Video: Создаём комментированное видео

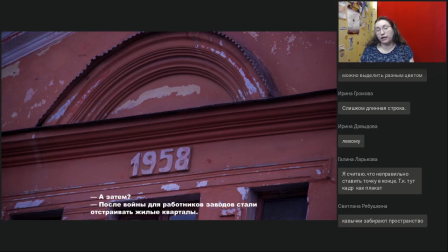28:37 Но поскольку то, что происходит на экране, довольно динамично, мы видим его здесь и сейчас, то и диалог мы оформляем обычно так, как будто он происходит здесь и сейчас, с помощью длинного тире. И действительно, кавычки сильнее сливаются с текстом, в то время как длинное тире сливается с текстом в меньшей степени.
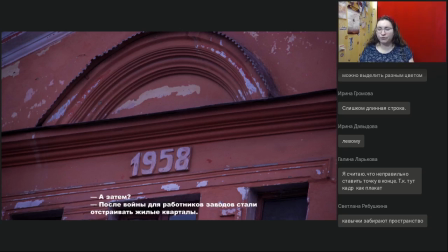28:59 Так, давайте подведем итоги нашей небольшой дискуссии.
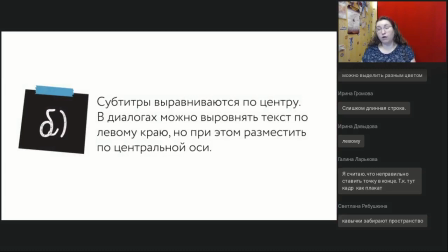29:06 Субтитры нужно выравнивать по центру. Это удобнее для человека, который просматривает. Ему не приходится сильно двигать глазами по сторонам. Поэтому в этом случае выравнивание по центру – один из тех немногих случаев, когда оно оправдано.
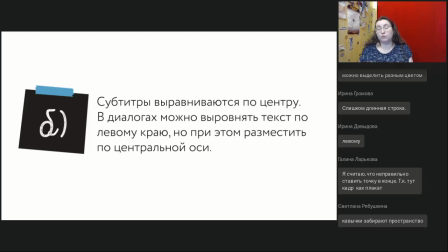29:23 Я, в принципе, не очень люблю выравнивать текст по центру, но для субтитров это самый оптимальный вариант. Если у вас диалог на экране, то вы обозначаете реплики с помощью длинного тире, желательно именно длинного по возможности. И текст можно выровнять по левому краю,
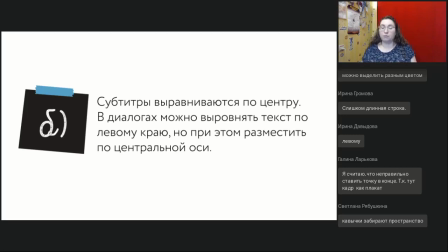29:43 но сам текстовый блок нужно располагать по-прежнему вокруг центральной оси кадра. То есть можно, но не обязательно. Смотрите, как вам удобнее. Так, следующая ситуация.
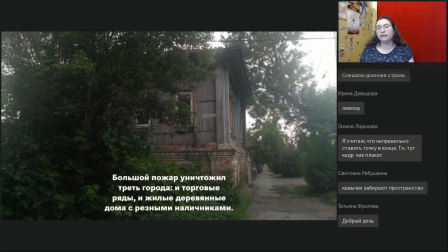30:01 И здесь мы как раз поговорим с вами про длину строк и про их количество. Нет, курсив тоже не стоит использовать. Опять же, сейчас дальше немножко поговорим про сам шрифт.
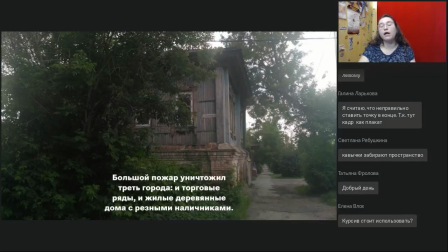30:19 Я объясню, почему курсив тоже не желатель в этом случае. Итак, очередной кадр, очередные субтитры. Да, совершенно правильно, в две строки. Даже три строки – это уже слишком много.
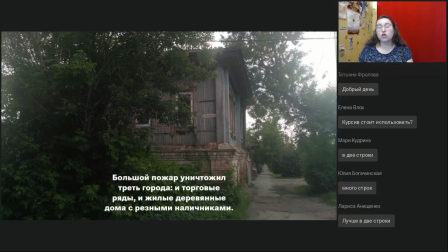30:34 Вы совершенно правильно писали с самого начала, что количество строк нужно сокращать. И оптимально – это действительно расположить весь текст в две строки.
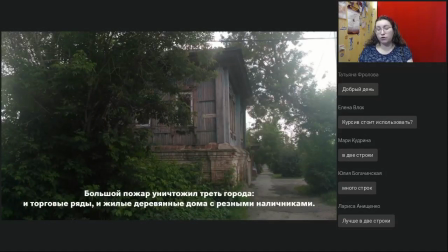30:46 Но если я сделаю вот так вот, Мне кажется, что намного лучше не стало. Почему? Потому что сейчас в строчках слишком много символов.
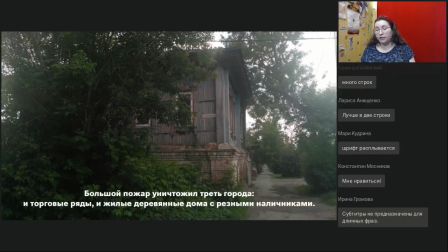31:00 Длинная строка, опять же, отвлекает и мешает зрителям пробежать ее глазами. То есть сама строка слишком длинная. Да, субтитры не предназначены для таких длинных фраз.
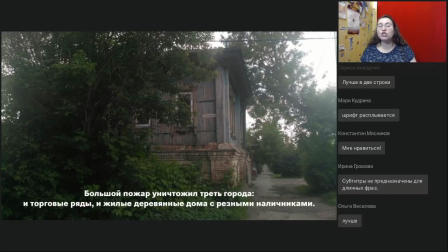31:13 И если у вас большой текст, то его лучше разбить на несколько порций, на несколько субтитров. Посмотрите, я разбиваю сейчас вот этот текст на два отрывка.
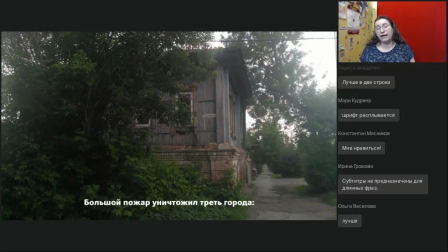31:28 В первом у меня будет одна строка. И если у вас на экране одна строка, то она должна находиться в самой нижней позиции. То есть не верхняя из двух возможных, а наоборот нижняя из двух возможных. И дальше следующий текст уже располагаю в две строчки.
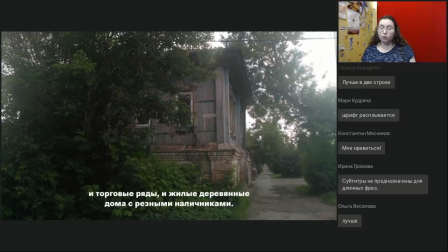31:47 Причем, если вам нужно подумать, как лучше разбить предложение, прочитайте его вслух и отметьте то место, когда вы набираете воздух. Вот именно в этой точке лучше всего разбить длинное предложение на два разных субтитра.
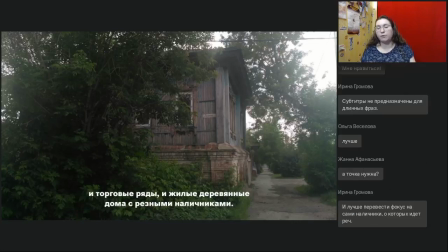32:09 Так, и если вы разбиваете по знаку припинания, по запятой, по двоеточию, то так и оставляете, ничего лишнего не нужно, просто следующий субтитр начинаете с маленькой буквы.
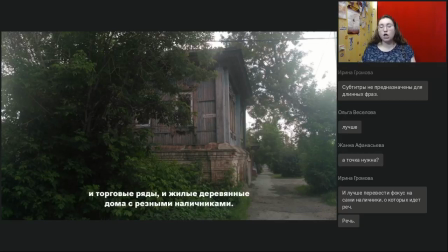32:22 Если вы разбиваете не по знаку припинания, то лучше вообще не ставить никаких знаков припинания, тем более не ставьте многоточие. В субтитрах это только мешает. Прямо вот просто так режьте по-живому, ничего страшного.
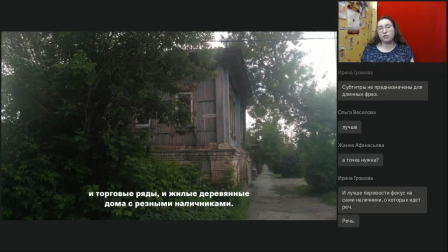32:35 Пусть лучше будет так, пусть лучше будет неправильно с точки зрения русского языка, но удобнее для ваших зрителей.